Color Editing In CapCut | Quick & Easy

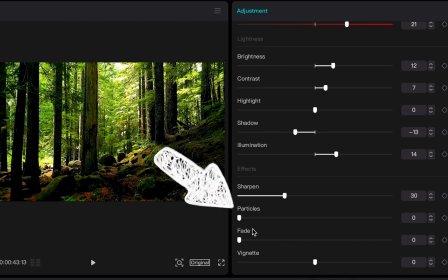[4:07]
You've got particles right underneath that, which adds a fuzziness to your video if you want to use it. You've got fade and vignette. Fade, you know, will give it like a faded look.
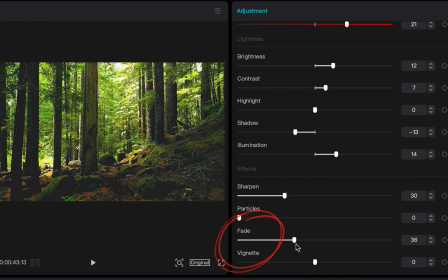[4:17]
I use a little bit of this on some of my projects. I think it looks really cool. And then vignette adds that little outer, like it hyper focuses, that adds the shadows to the corners. I only do just a light touch of that. And that's just a quick run through of all the different coloring adjustments you can do
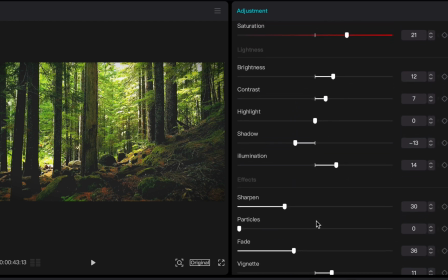[4:34]
to your video to kind of enhance the look of it and make it look more cinematic.
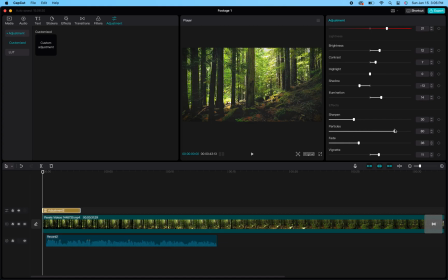[4:39]
And I'll tell you this too, less is more with this stuff. Like, don't go crazy with it. The more craziness you add to it, the more adjustments you make, the less and less professional it looks. It's always these light touches that you do to the footage that for some reason a lot of people can't explain it, but it just makes your footage pop and stand out.
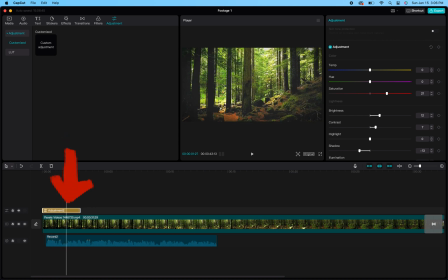[4:58]
So the last thing you'll do is on this little small adjustment bar here in your timeline, you will grab the edge of that and you can drag that all the way across either
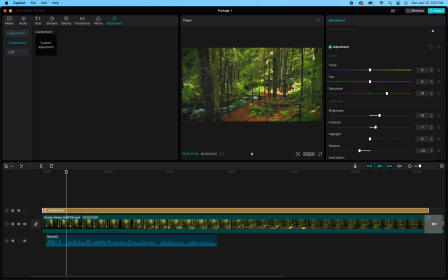[5:07]
your entire clip here or all the way across your entire project, which once again will make all of the adjustments you just made unison across your entire project file,
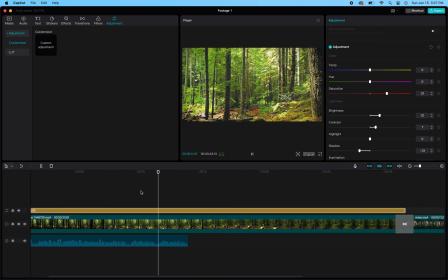[5:20]
so it all looks like it's flowing together and it all looks like it's all professional and everything's got the same color scheme to it.
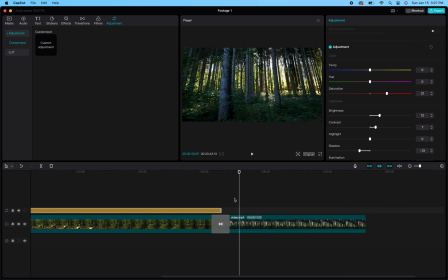[5:27]
It doesn't look like you just took a bunch of random clips and threw them into the project. There's actually like a flow to it. So you see, as I'm doing that here, dragged it all the way across this other shot of the woods, and now all of it looks like it's almost the same forest, hypothetically.
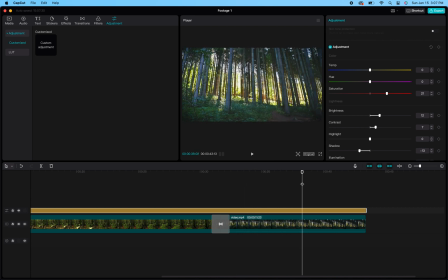[5:42]
It's just a thing that you do. Obviously, it's two different shots and two different trees, but you know, it still gives it that same feel. And guys, that is a brief overview of how to do color editing and color adjusting within CapCut. If you have any questions or you're stuck anywhere or you have any comments, feel free to comment below.
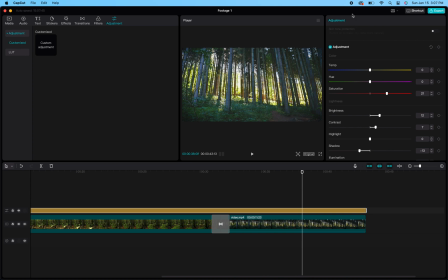[6:00]
That really helps the channel. But yeah, I hope this really helped you out. Thank you for watching.
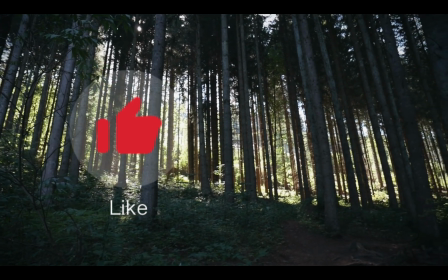[6:05]
If you found this video helpful, please take the time to like, comment, and subscribe, as it helps us to further please our YouTube overlords.
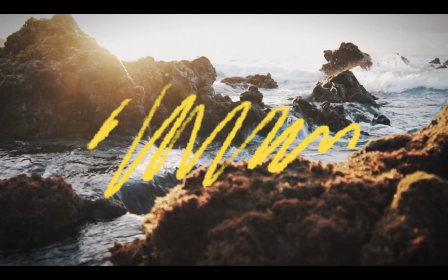[6:15]
Check out more links in the description for continued assistance on your CapCut projects,
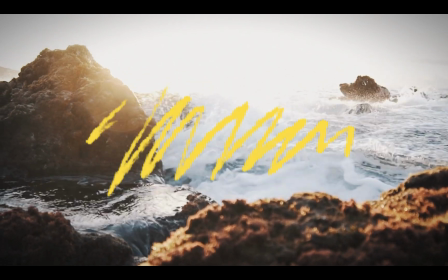[6:19]
and please keep your arms and legs inside the craft until it comes to a complete stop. Be sure to mind your headspace and watch your step as you exit. Failure to comply may result in serious injury or death.
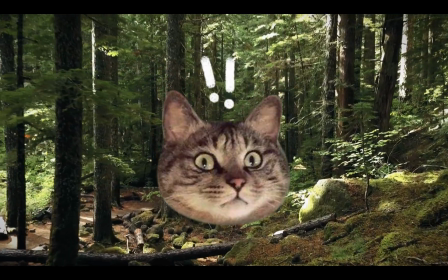[6:32]
We will see you next time, Comet Creators. End transmission.